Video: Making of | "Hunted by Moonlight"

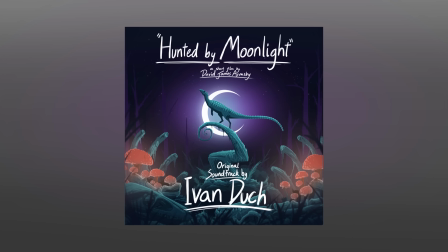Ivan and I immediately agreed on exactly what sound this film should have from the very start.
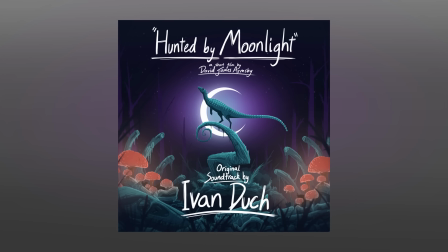And what he created, I think, is the perfect blend of scary and unnerving, mixed with an utterly essential fairy tale,
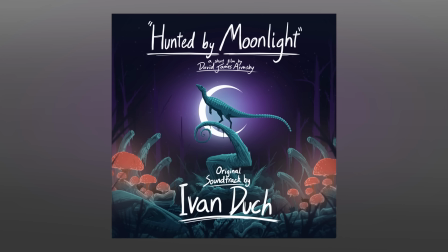childlike wonder, innocence, and mischief.
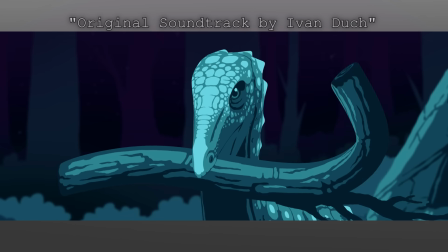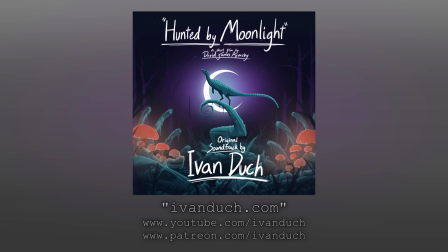Ivan plans to make his own behind-the-scenes video on his channel covering exactly how he created the music for this film, which I will link below when it becomes available. I seriously encourage all of you to check Ivan's music out and support his wonderful work.
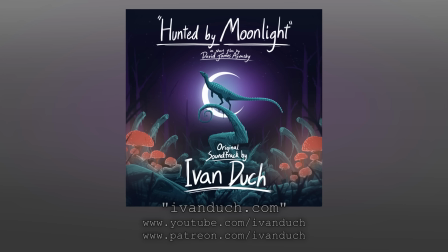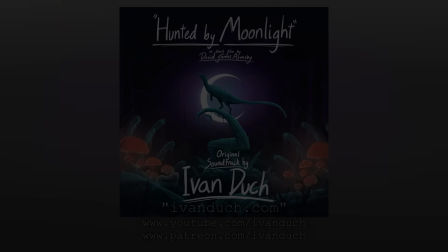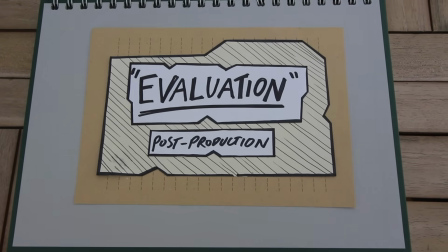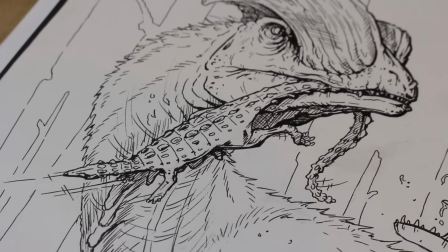I like this film a lot. It has a strong and pleasant art style, the story is compelling, and the whole thing is paced very well.
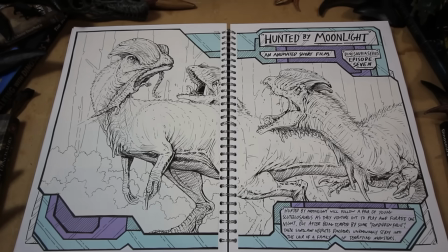But the film is far from perfect, and I have two main problems with it.
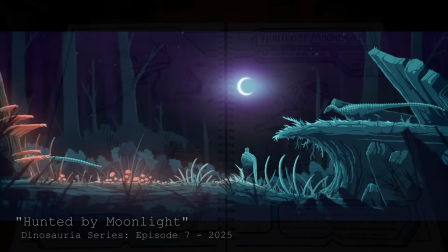The first is how I portrayed the setting. I do love this tall, foreboding, dying woodland environment,
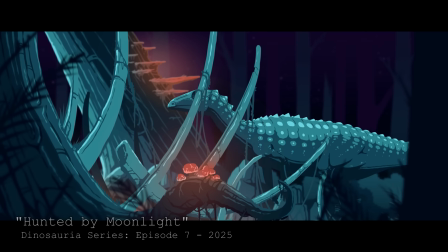and I think I chose it subconsciously to help add to the scary fairy tale vibe of the film.
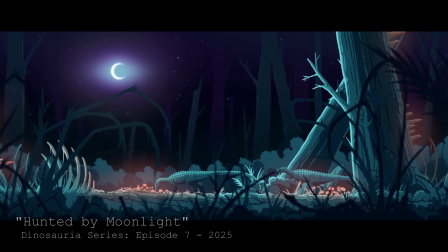The problem is, this isn't really what the Kayenta formation would have been like.
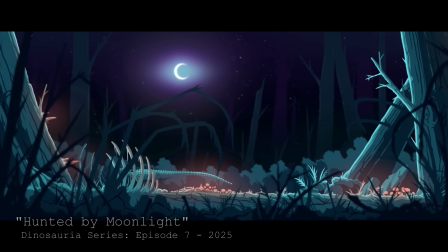The film is actually set in a forest oasis in the middle of an arid desert,
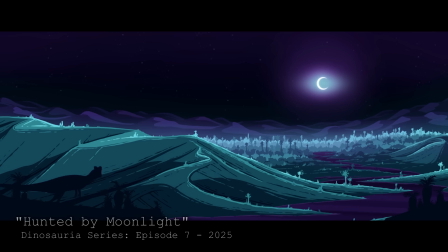which you can see for a brief moment at the beginning in this environmental wide shot, but the rest of the film really doesn't portray that well at all,
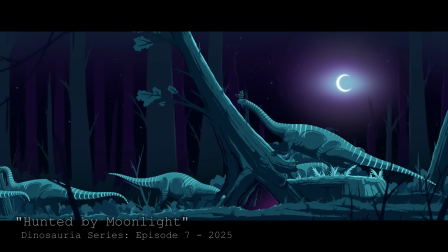instead looking more like a temperate redwood forest.
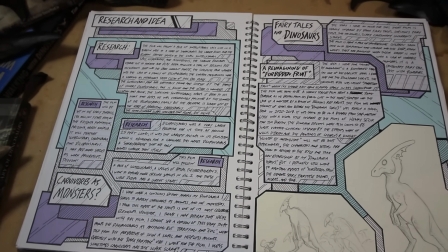The second thing that bothers me about this film is my portrayal of the Dilophosaurus.
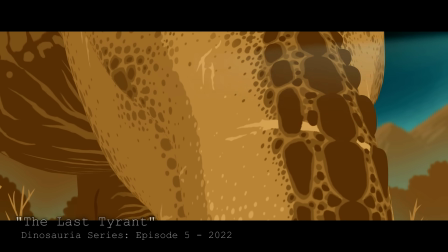You see, I really enjoy portraying even the biggest and scariest carnivores in my films with a realistic amount of compassion.
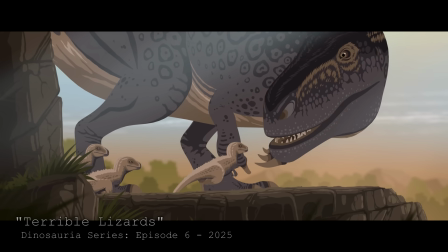These were real animals who would have had violent moments and peaceful moments, but they weren't evil or malicious.
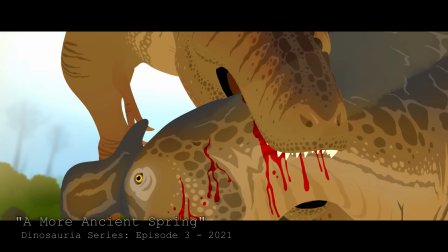Some of my films, like A More Ancient Spring, even make a point of this,
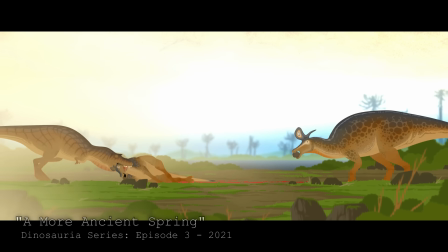portraying the Gorgosaurus as a villain at the start of the film, but as the film progresses, the animal is then shown to be a necessary,
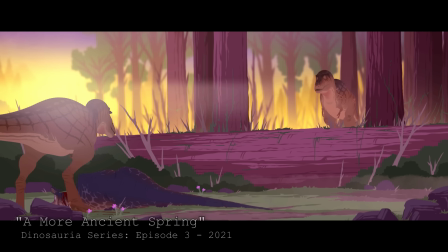healthy part of the ecosystem with reason behind its actions.
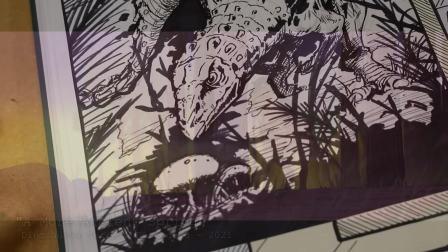However, for the purposes of Hunted by Moonlight and its very simple fairy tale structure,
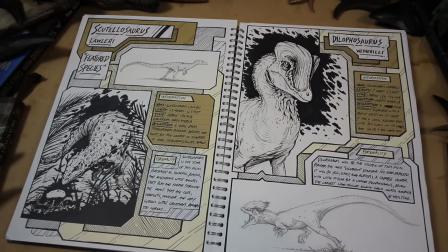this type of nuance clashed with the concept.
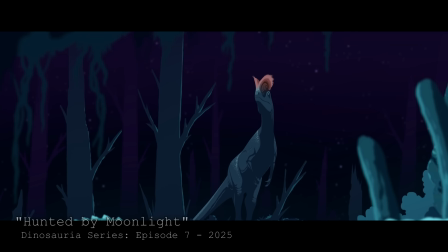For this film to work the way I wanted it to work, these Dilophosaurs had to be literal monsters,
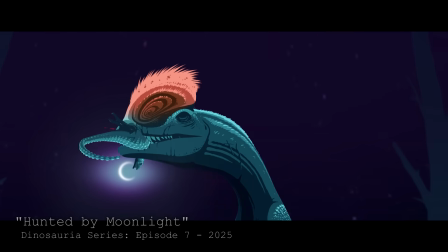and had to be seen exclusively from the perspective of their prey.
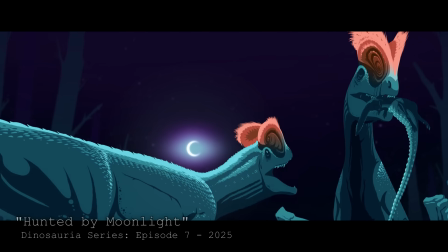Against my better judgment, I kind of had to omit any moment of peace or compassion in these animals for the sake of the story.
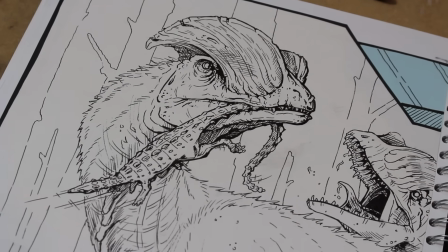But other than those two relatively minor things, I actually really like this film.
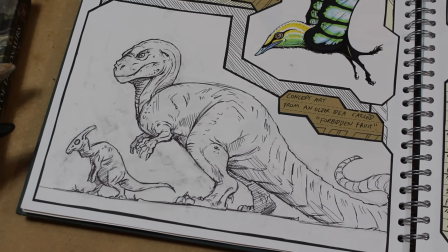I came up with this concept almost 5 years ago, and it's really satisfying to see the idea finally realised.
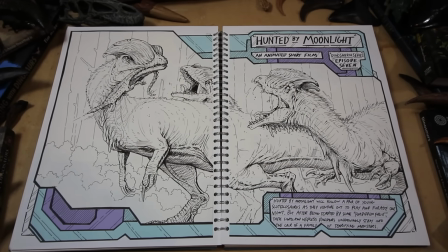I think my absolute favourite thing about Hunted by Moonlight is just how unique it feels.
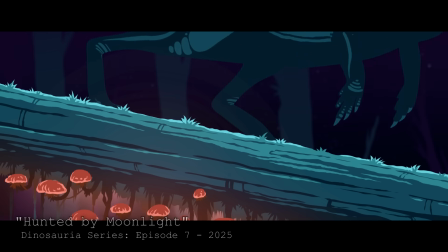As far as dinosaur media goes, I'm not sure anyone else has done a fairy tale horror story.
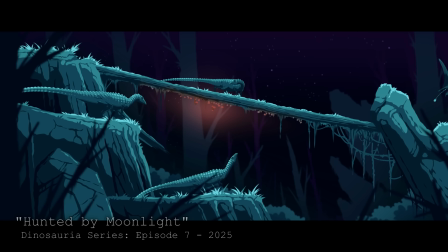I'm usually super critical of my own work, but even now, after rewatching this film 20,000 times over the course of its production,
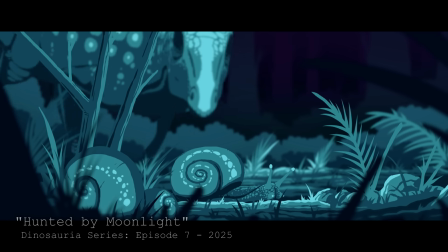it still feels really new and fresh to me.
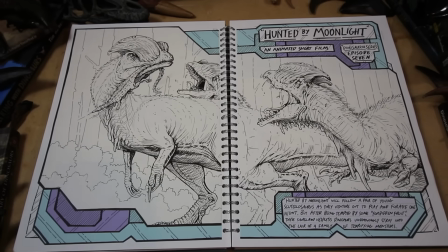And I'm very proud of that. I'd say it's my favourite of the series if it weren't for the next film,
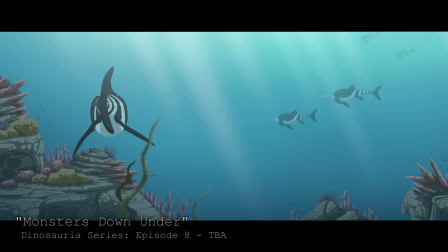Monsters Down Under, which I think I'm starting to like a little bit more.